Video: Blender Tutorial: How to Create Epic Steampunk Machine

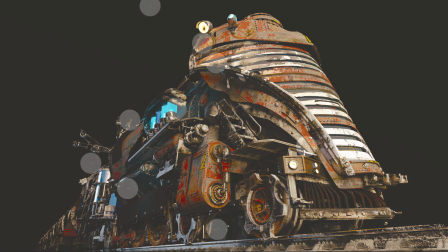12:25 The point is, don't be shy of adding a bunch of lights if you're making a
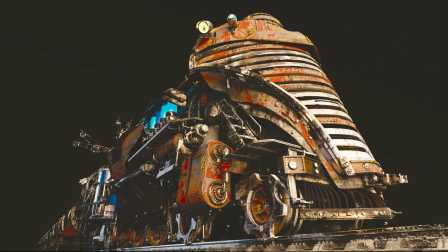12:31 Tesla-inspired steampunk sci-fi train, because probably that will look appropriate to the setting.
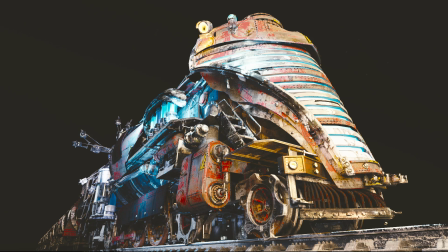12:37 And at least it will look kinda cool, it will look as a toy in a good sense.
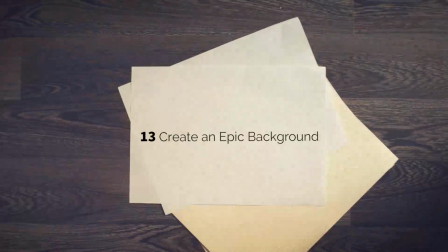12:43 And now when you created a train, it's time to create an epic background. And we won't spend too much effort and time on making the background.
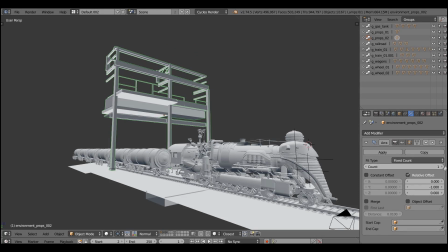12:52 I will be using this model and we'll copy it a bunch of times using the array modifier.
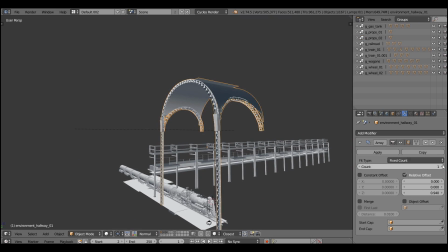12:58 It's almost cheating. It's an easy way to get the rhythm going on.
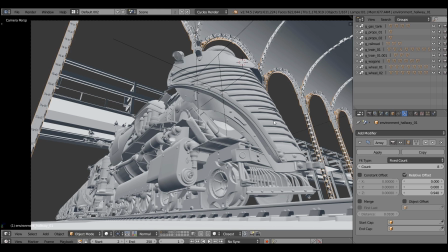13:03 And I strongly recommend you, composition-wise, to break your image into the subject and the background.
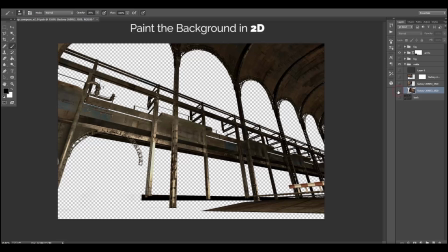13:10 Because usually background demands much less attention and we can get around with just painting the background in 2D.
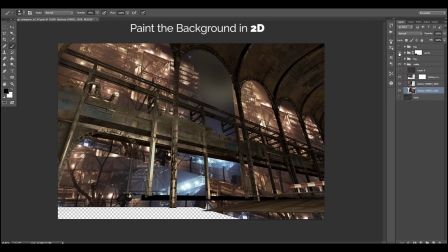13:17 So you can see that I'm composing the background from photos that I downloaded from Pixabay.
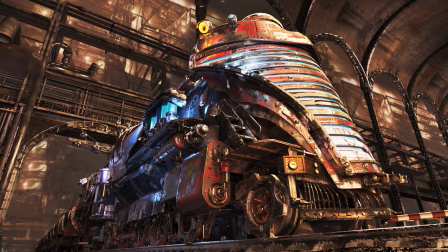13:23 And one more time, Pixabay saves the day and I love Pixabay.
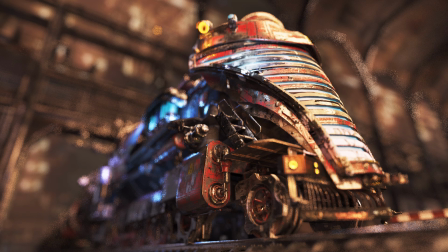13:27 And I'm gonna apply now a bit of a depth of field to glue the things together.
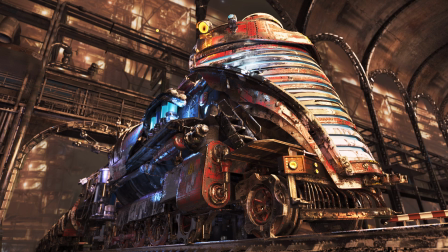13:32 But don't overdo it, because it will look like a child's toy indeed. It will lose an epic sense of scale.
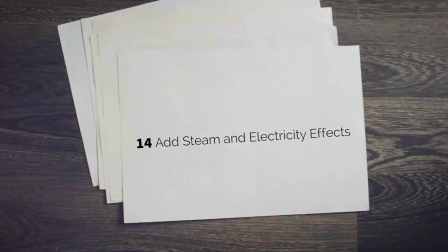13:39 Just throw in a little bit of depth of field. Fantastic, let's add a steam and electricity effects.
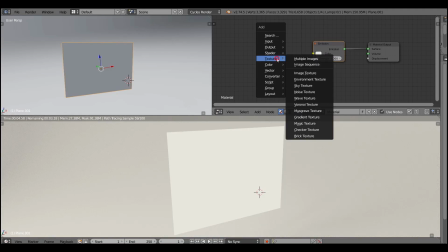13:45 In the end, we're making the steampunk machine powered by electricity.
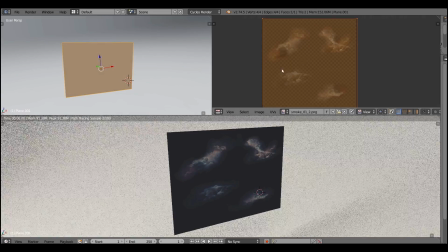13:50 So let's apply trickery with alpha mapped planes, like we did in a previous tutorial with spider webs.
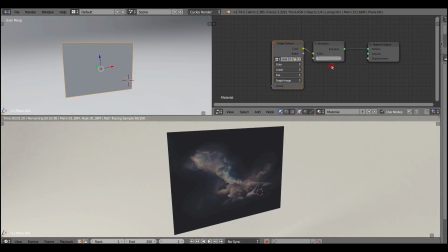13:57 I'll be using this texture, this PNG with transparency, as a mix factor between emission and transparent shaders.
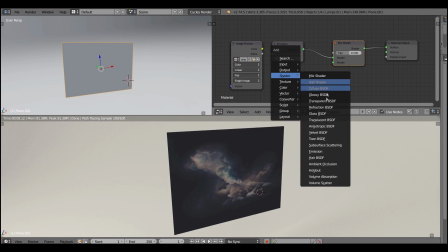14:05 The limitation of this technique is that we need to position our planes according to the camera angle,
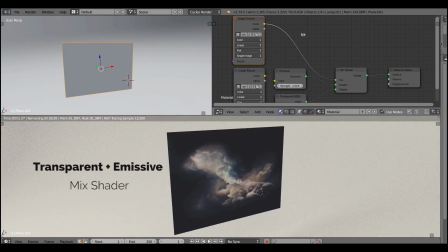14:11 but if you compare it to simulating the smoke, it is much easier to just create a bunch of planes.
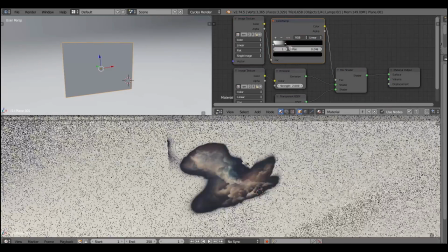14:18 Here I'm applying the color ramp to invert the transparency and also to tweak the falloff of the shader.
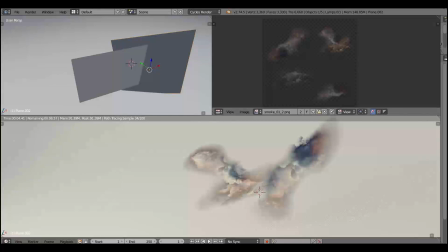14:26 And that is the principle behind the smoke and electricity and
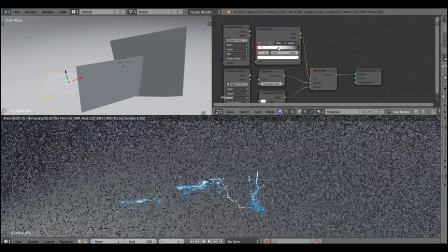14:31 steam and cloud effects that you usually see in my renders.
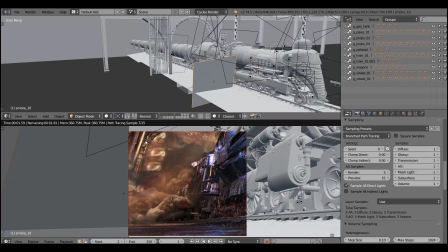14:35 I love cheating with that kind of things because it makes the process so much easier when you can see in the viewport that you're making.
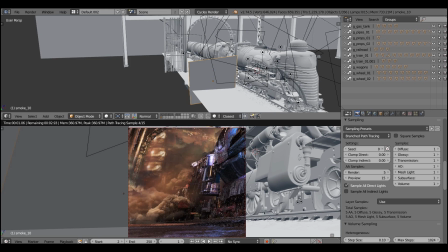14:43 And here I'm just positioning it in the viewport and previewing it in cycles.
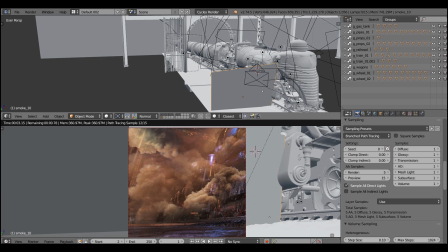14:48 And that's what you call interactive.
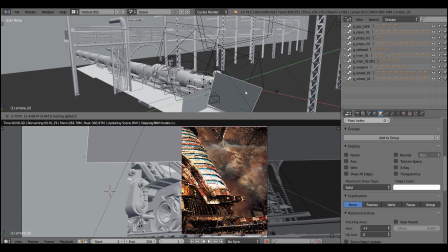14:51 And when I come to this stage, I just enjoy the process because it's so enjoyable to see how you fill your scene with the smoke.
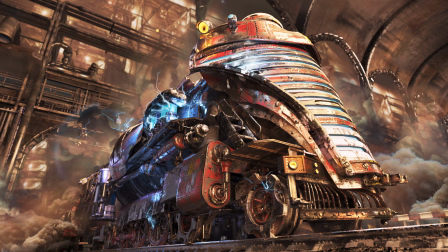15:00 It's not like running a simulation waiting for the 75 hours. Bingo!
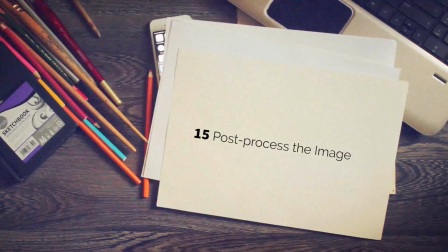15:05 And now let's post-process the image. That is the last, but the most important step.
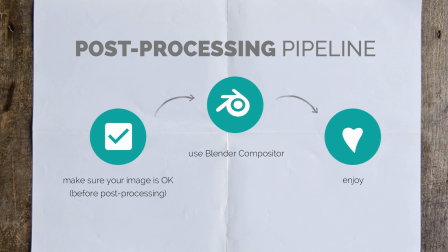15:11 Usually I break it into three parts. Make sure your image is okay, use Blender Compositor, then enjoy.
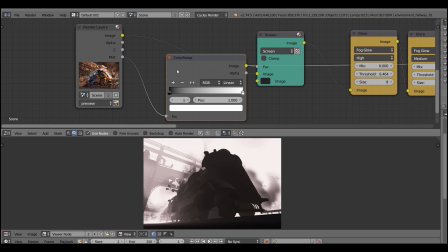15:17 So let's start with overlaying the mist pass on top of the image.
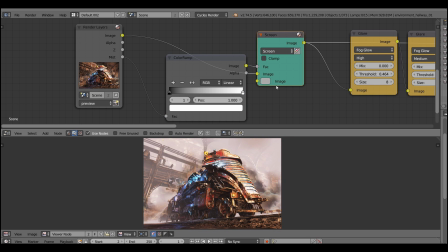15:22 That will give you a nice aerial perspective. So you can see that I'm overlaying the mist pass in a screen mode.
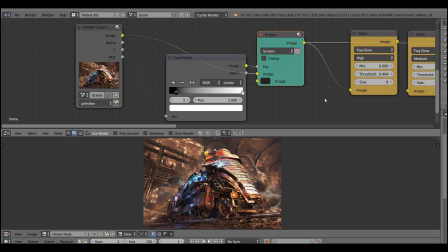15:29 And the next step is to add a glow or a glare.
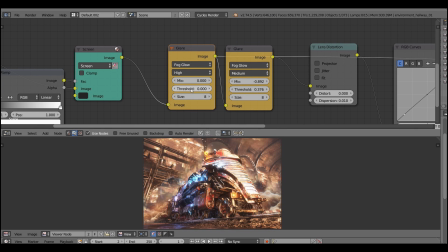15:33 That will have a great impact on all the omnilights and electricity on the bright spots in our image,
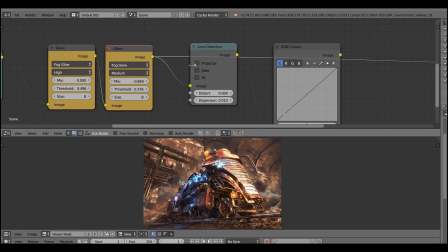15:39 because it will add a soft diffuse glow, a very glamorizing effect. And now just add a fair amount of lens distortion or a chromatic aberration effect
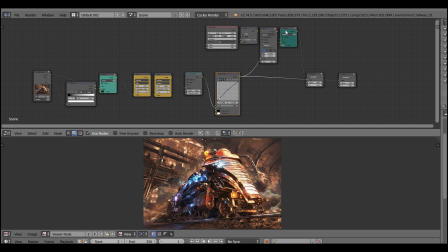15:49 that will smudge the edges of the image and make it look like you have a lens defect.
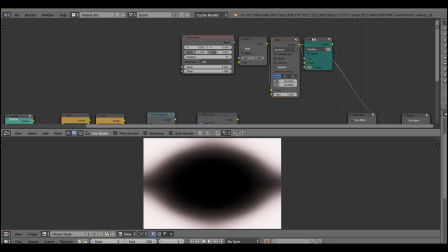15:56 But you can safely assume that everybody would be crazy about this defect.
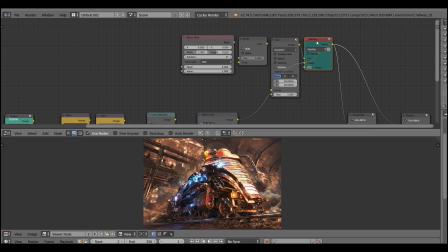16:01 They will love it.
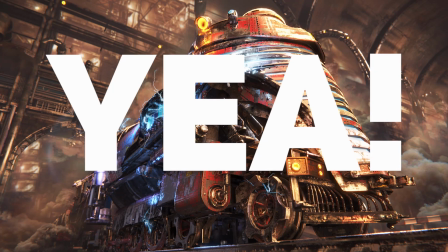16:02 And the final touches would be to crank up the contrast and to add a bit of a vignette, and bam, you have arrived at the final stop of our journey.
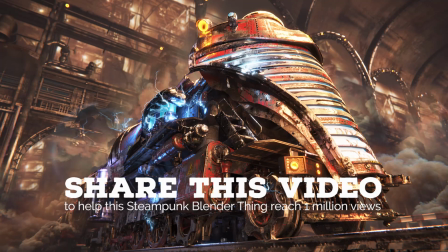16:10 I'm super excited about what we managed to get. And now guys, I want to just share it with you. Thanks for watching, that was Gleb Alexandrov, and if you enjoyed this video, let's make it viral, let's share it 1,000 times with other nerds that love steampunk, and I appreciate each share.